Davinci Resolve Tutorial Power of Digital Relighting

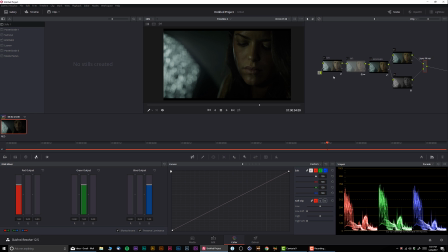[4:08]
That way we have a little bit more space. Okay, that thing doesn't want to move. Okay, let's stay organized. All right, looks great. Now I'm going to go back into the node and I'm going to fix a few things.
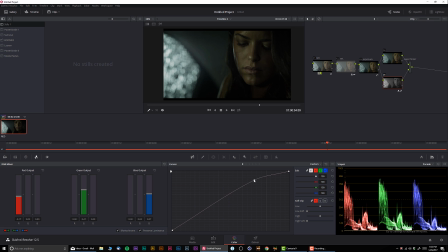[4:27]
First of all, I want to have a very metallic feel to it. So I'm going to pull just like that. I want to have very interesting look of this particular grading. And I'm going to keep the shadows pretty much right over here.
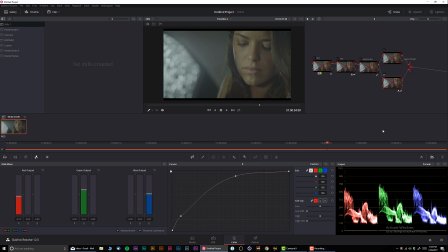[4:44]
So let's check it out, the whole thing. Before and after. Before and after.
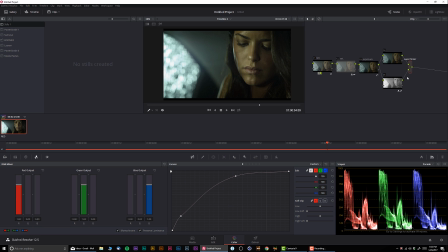[4:49]
Very nice. Now, I'm going to create a new node, and I'm going to call this one Look. Okay. Let me move this thing a little bit. Okay. And in our look, I'm just going to do a basic balance.
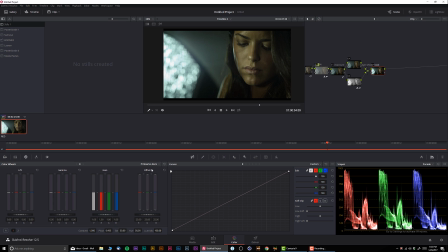[5:08]
Okay. Let me go right over here in the primaries bar. And in the primaries bar, I'm going to turn off Luma Mix. Okay. That way I can individually work with channels. And I'm just going to take off a little bit of
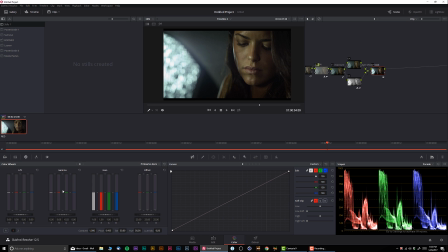[5:26]
greenish from the picture, because I think by default is a little bit too green. So if I'm going to go with the look, you can see actually what kind of effect we have. Okay, so that looks great. I can introduce a little bit of blue now.
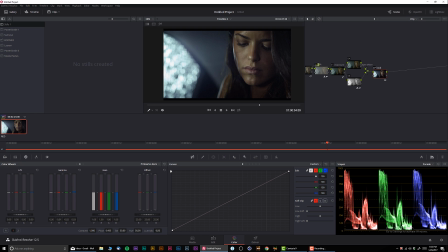[5:44]
Okay, looks really good. And I can take away a little bit of red. All right, so I'm very happy with the look. It's very nice. Let's look at the full screen.
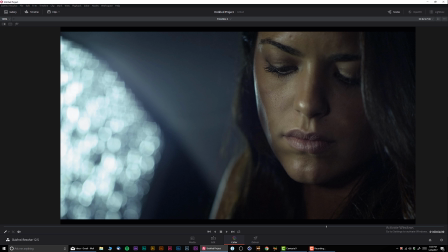[5:59]
Let's check it out, what we have going on. So let's see, before and after.
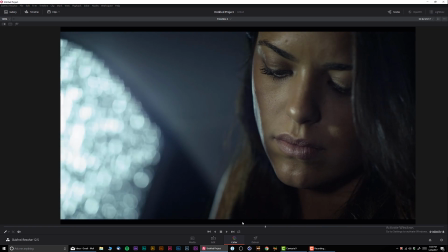[6:06]
Okay, that looks very, very nice. Now, I think the window is a little bit distracting.
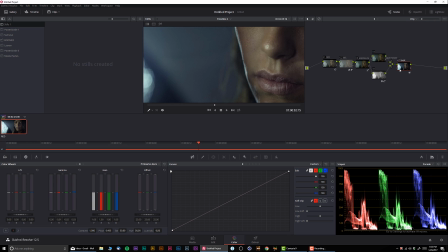[6:15]
So what I'm gonna do, I'm gonna create a new node and I'm gonna convert it into parallel. In here, I'm gonna call it window. Okay.
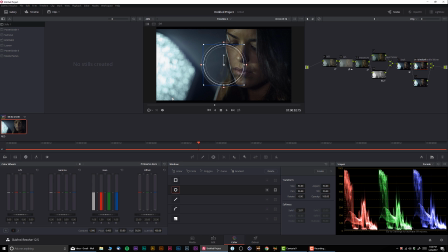[6:31]
And what I'm gonna do for the window, I'm just going to create a regular simple mask. Okay, just like that. And within that mask, I'm gonna qualify the Luma,
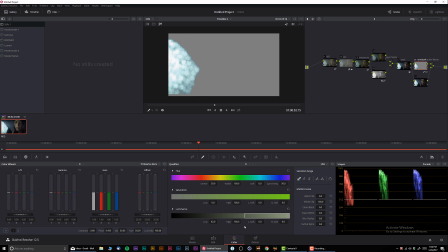[6:44]
which is technically the brightest of all, just like that.
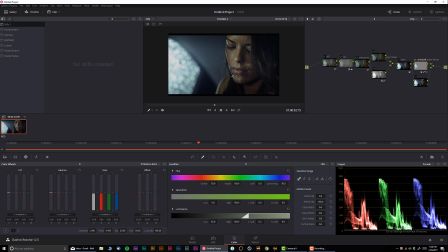[6:51]
And I'm going to pull down a little bit on the highlights. That way we're just going to dim it a little bit. That way it's not so much in our face. Also, you can do a lot of different stuff with the window. Like, for example, you can add a little bit color if you wish, if it's a part of the look.
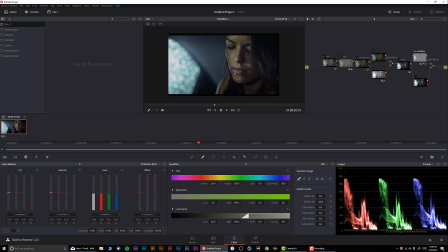[7:09]
But if you want to keep focus only on the talent, you can desaturate. That way we have more of her into the frame. Okay, so let's check it out before and after. So now we sort of dim down the picture.
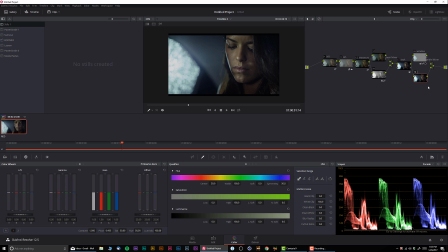[7:27]
The next thing I'm going to do, I'm going to call this V for vignetting. I'm going to create a very simple vignette. Okay, just like that.
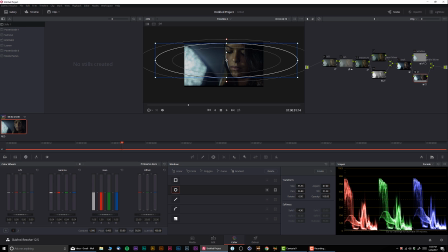[7:44]
And I'm going to bring down gamma. Okay, and then I'm going to invert it. Okay, and have a very nice feathering. All right, so let's take a look.
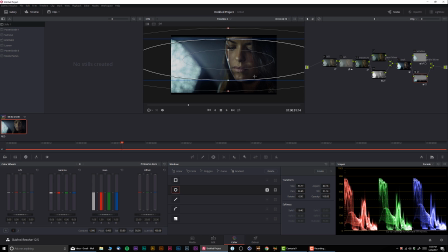[8:02]
Before and after. Before and after. We're sort of, at this point, we're actually relighting our shot. So let me move this. And let me create another node over here, that way we can see.